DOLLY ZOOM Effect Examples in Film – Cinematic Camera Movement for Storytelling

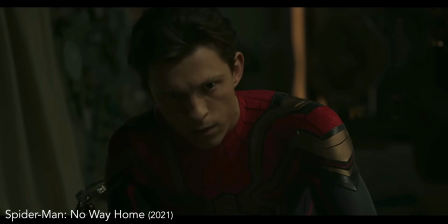And those are just a few examples of how the dolly zoom can be used both moving closer or further away from
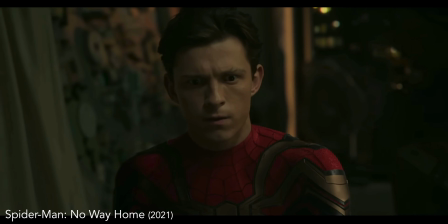a subject to enhance various audience feelings or character emotions that are happening in the film.
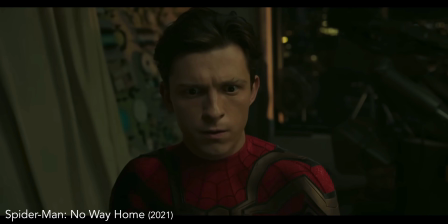So let me know in the comments of any other movies where you've noticed these types of moves. But now let's take a look at some more examples where the dolly zoom is used without a subject.
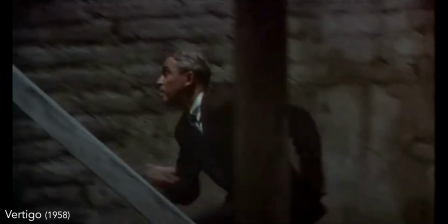In Vertigo, when John is running up the steeple of the church, we see multiple shots of him looking down,
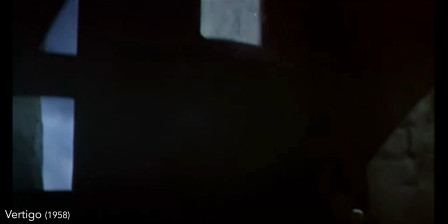and the dolly zoom is used from a zoomed in to a wide shot to enhance the feeling of a fear of heights by making the ground stretch very far away from the initial point
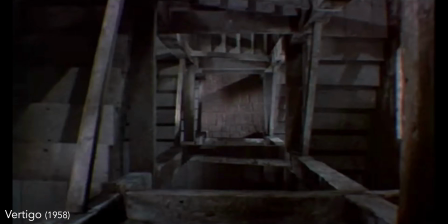of view to feel like you're even higher than you actually are.
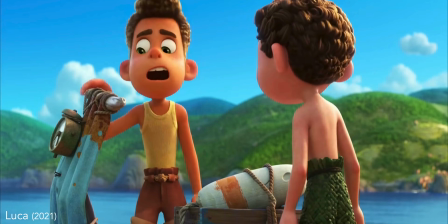Another example of this same type of shot is in Luca, when Alberto tries to get Luca to ride their Vespa down a really steep hill.
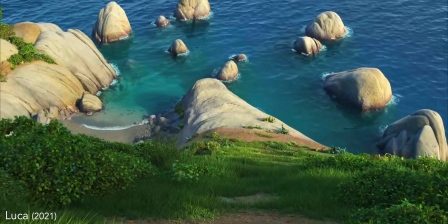We see the dolly zoom stretch out the hill and make it look way bigger and steeper, which then leads to Luca telling him no thank you to riding down the hill.
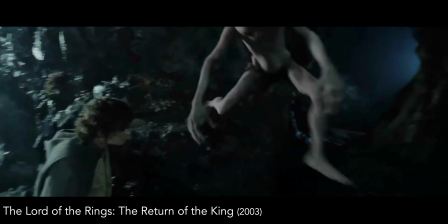Another example is in Lord of the Rings 3, when Smeagol brings Frodo to a tunnel and tells him that he must pass through it. As
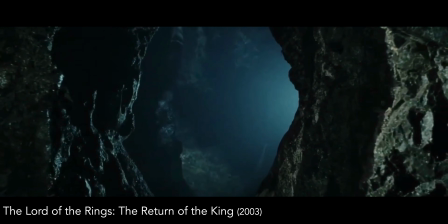Frodo looks in, the dolly zoom stretches the tunnel out, making it seem even more creepy, to which Frodo then says that he'd rather not go through.
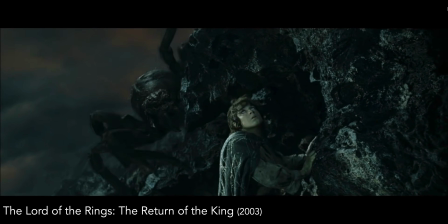And the feeling of that tunnel seeming creepy is even more enhanced to the audience because we know that Smeagol is trying to trick him into going into a spider's lair.
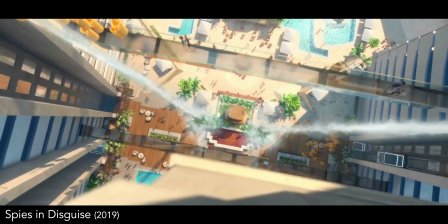Those are all examples of the background being stretched out further without a subject in the frame,
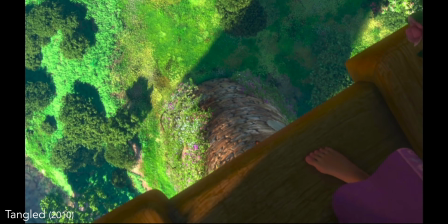but one more version of the dolly zoom is where the background is compressed with no subject in the frame.
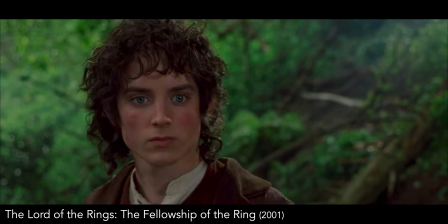Again, we come to Lord of the Rings, where Frodo is being chased and he senses that something's wrong.
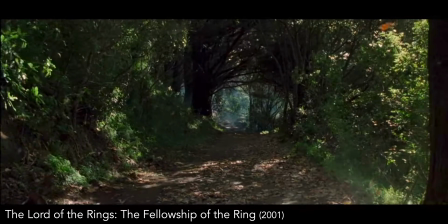When he looks down the path, a dolly zoom compresses the background, making it feel like the bad guys are closing in very quickly.
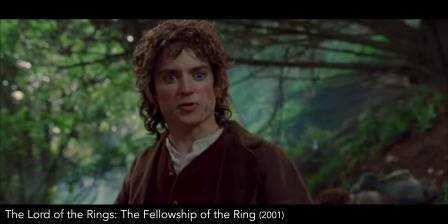And those are all the variations of the dolly zoom that I've noticed that can be used for unique moments
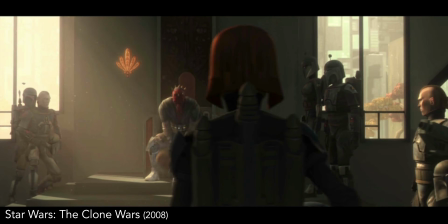in your film in order to enhance whatever type of feeling you're trying to convey to your audience.
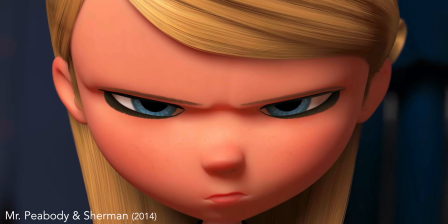Again, I have another video where we experimented with mimicking various dolly zoom shots from
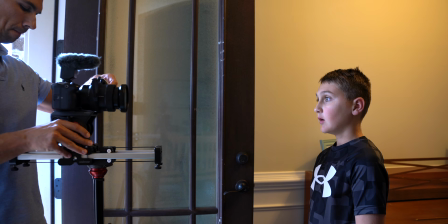movies using sliders and focus wheels that you can check out to learn more about these types of shots.
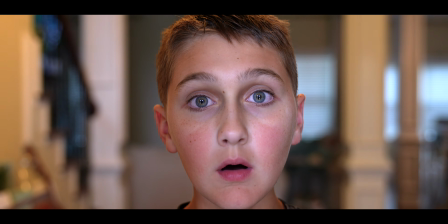If you have any questions about using this type of shot or anything else to do with filmmaking, let me know in the comments and we can discuss it more there.
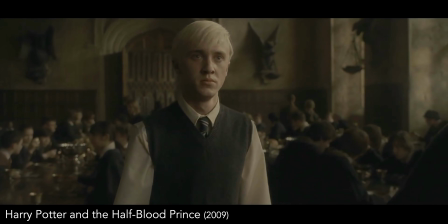Please like this video if it was helpful for you and subscribe to see more filmmaking content and tutorials like this.
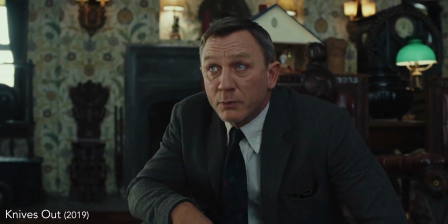The dolly zoom is a great type of camera movement to add to your filmmaking arsenal, but again,
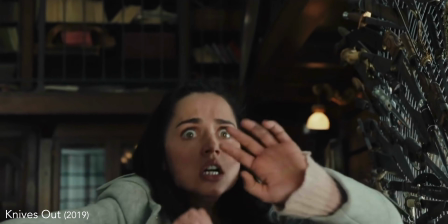be sure to use it sparingly within the same project so that it doesn't lose its effectiveness.
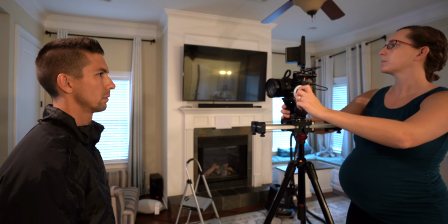So throw a zoom lens on your camera and go try it out for yourself.